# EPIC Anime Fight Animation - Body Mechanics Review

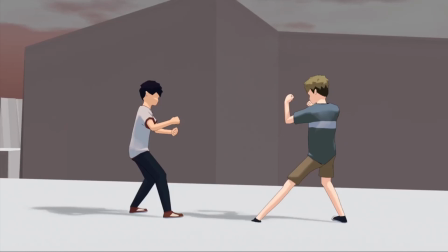0s
Okay, so another animation here from Tomás Rosemblatt. Thank you, Thomas, for sending this in. Very cool. Let's have a look.
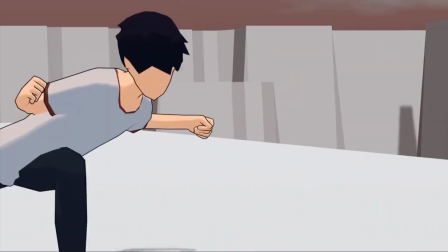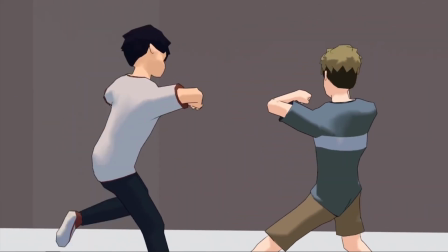16s
Okay, very cool.
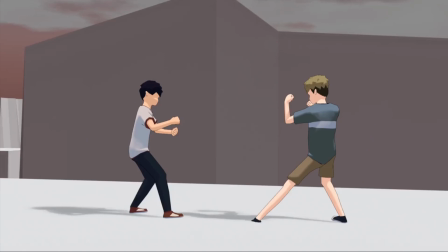18s
So it's an anime fight scene, lots of crazy cuts, lots of crazy impact holds, and cool stuff. Let's see what we can see. So I think first off, I think you could probably push these bodies a little bit.
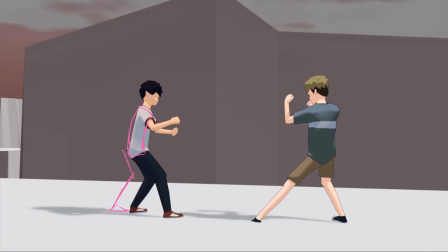35s
Probably get his foot back a little more here as well. Just feels a little bit like he's a little bit off balance, especially because he's meant to be a bit of a fighter, so probably put him on balance over his feet there.
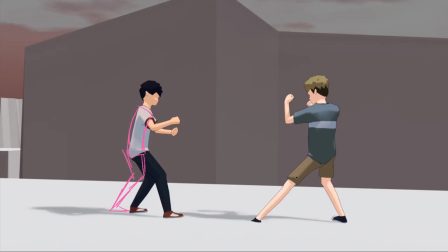49s
This guy, I think, same thing. So I think you've got a clear line and way this wants to be. So probably tilt that a little more, get this hip up more, so that we've got kind of this shape in there. Maybe not as extreme as that. I've drawn it a little bit extreme, I think, as well, just while I'm here.
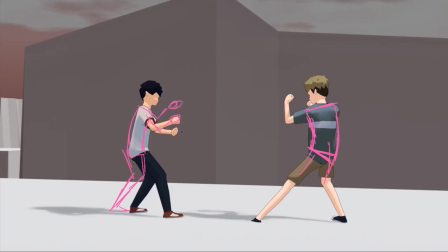68s
Probably get this other arm up as well. It's just a little unclear now, especially this fist here.
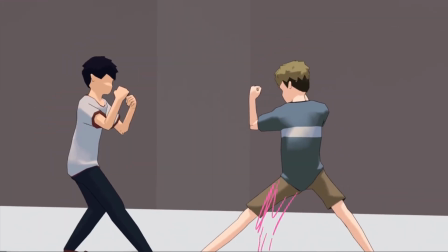76s
I think you want to definitely keep this foot down here. Maybe creep it forwards a bit later. Or, to be honest, his weight is such that he could just transfer onto this foot rather than having to really stretch it out.
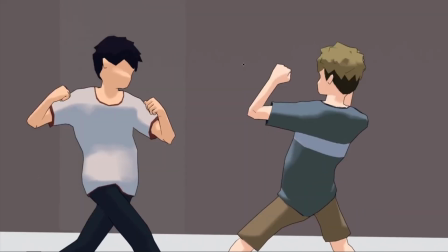89s
But it's kind of funny, so maybe that's what you're going for. I know some of these rigs can be a bit blocky, but I think you're getting kind of a similar angle on these, which is giving you a bit of an S shape here, something we want to avoid. So probably go for more of this.
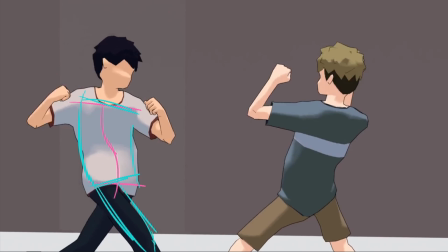106s
Yeah, that'll flow through the legs nicer as well. Very nice.
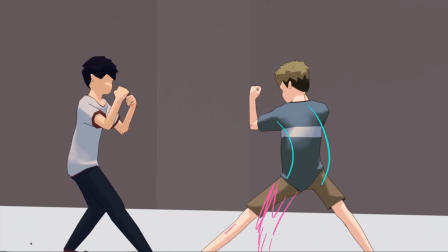111s
If you've got this contrast in this guy here, then this will work a lot better.
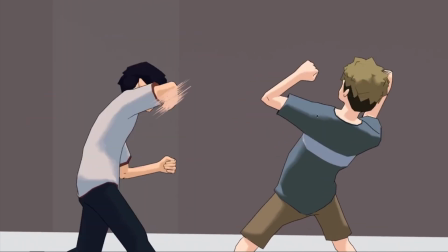117s
At the moment, you've kind of got an isolated chest motion going on here.
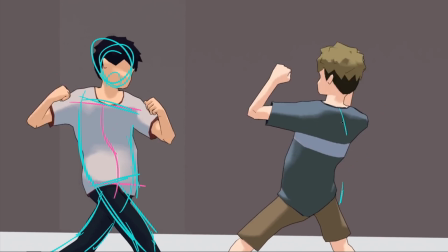121s
So if this is further back over here and this is more, in the previous pose I'm talking about,
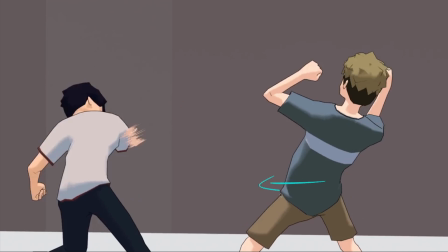127s
then that allows you to then bring these hips forward, which will work, and then get this nice shape through here. Get his hips probably more over here. So we're getting more of this kind of shape. Really sell that he's just thrown this fist. Probably get this more.
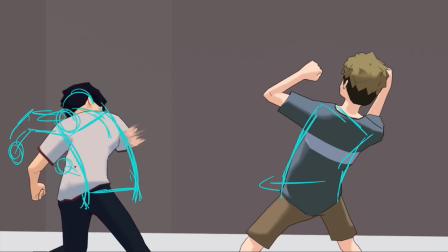145s
Yeah, I probably want to see his fist, to be honest, this fist that's missed. I think that would be cooler. And then, you've got this clear that way between them, and I think that would be a lot more successful.
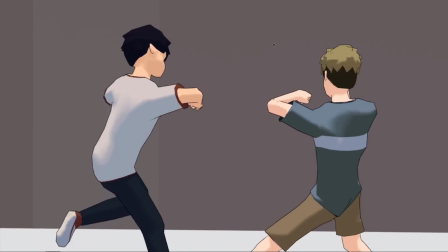157s
So if we're going that way, then probably want to go something similar to what you've got here. I quite like this. I think his hips could be down a little more. Maybe not this extreme, but I think this also tells me that probably want to hang this back a little more just to get that flow a bit nicer through there, especially
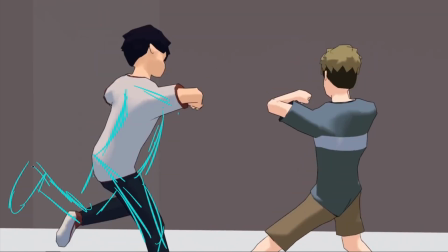176s
because this is a big antic for this big kick. Definitely want this in a clearer silhouette.
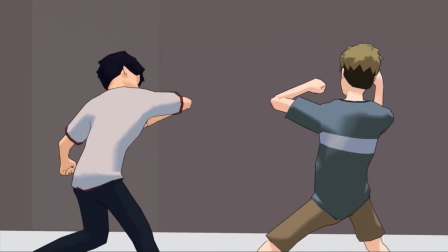183s
You want to see 1, 2, 3 of the leg. That's a general rule for all limbs on pretty much every frame, I think.
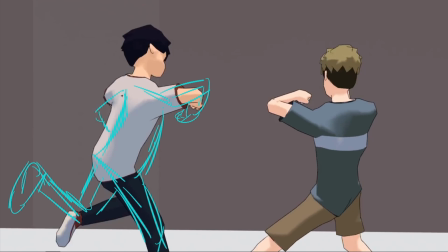190s
Want to get 1, 2, 3. I think you want to probably get a bit more of a flow through there as well.
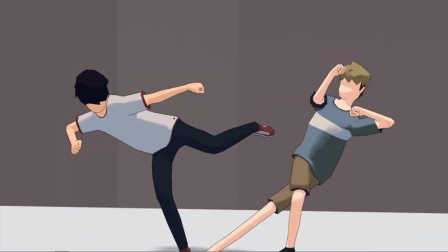196s
And just see the back arm. You'll probably hang this back a little more. Really get that impact on the next frame, especially with the camera move.
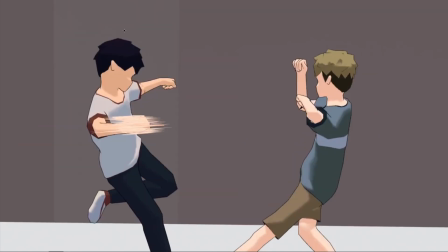208s
So this would probably be a bit further back. I think this pose is working really nicely.
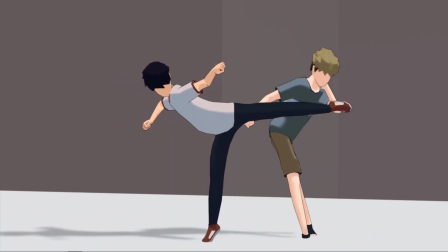213s
Really like that line through the body. Super successful. Only thing that doesn't really work for me is these arms. I'm not really buying them. They're a little broken. Probably try to simplify and get something more like this. Just a nice flow through the arms. And I like this, how you're going from this kind of shape.
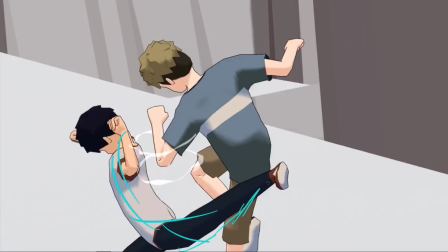231s
I think you can push it a bit more. God, what am I drawing here? More of a flow through that leg, and then also the head here, I think shouldn't be leading down there.
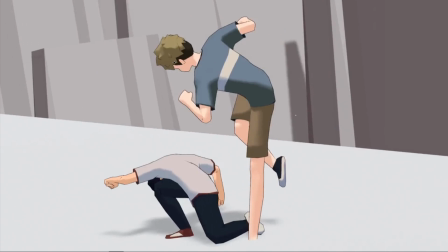242s
Really drag that. This is still nice here. And then this pose is super nice.
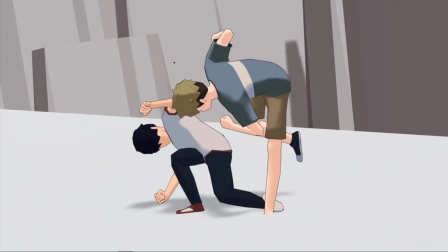248s
Love it.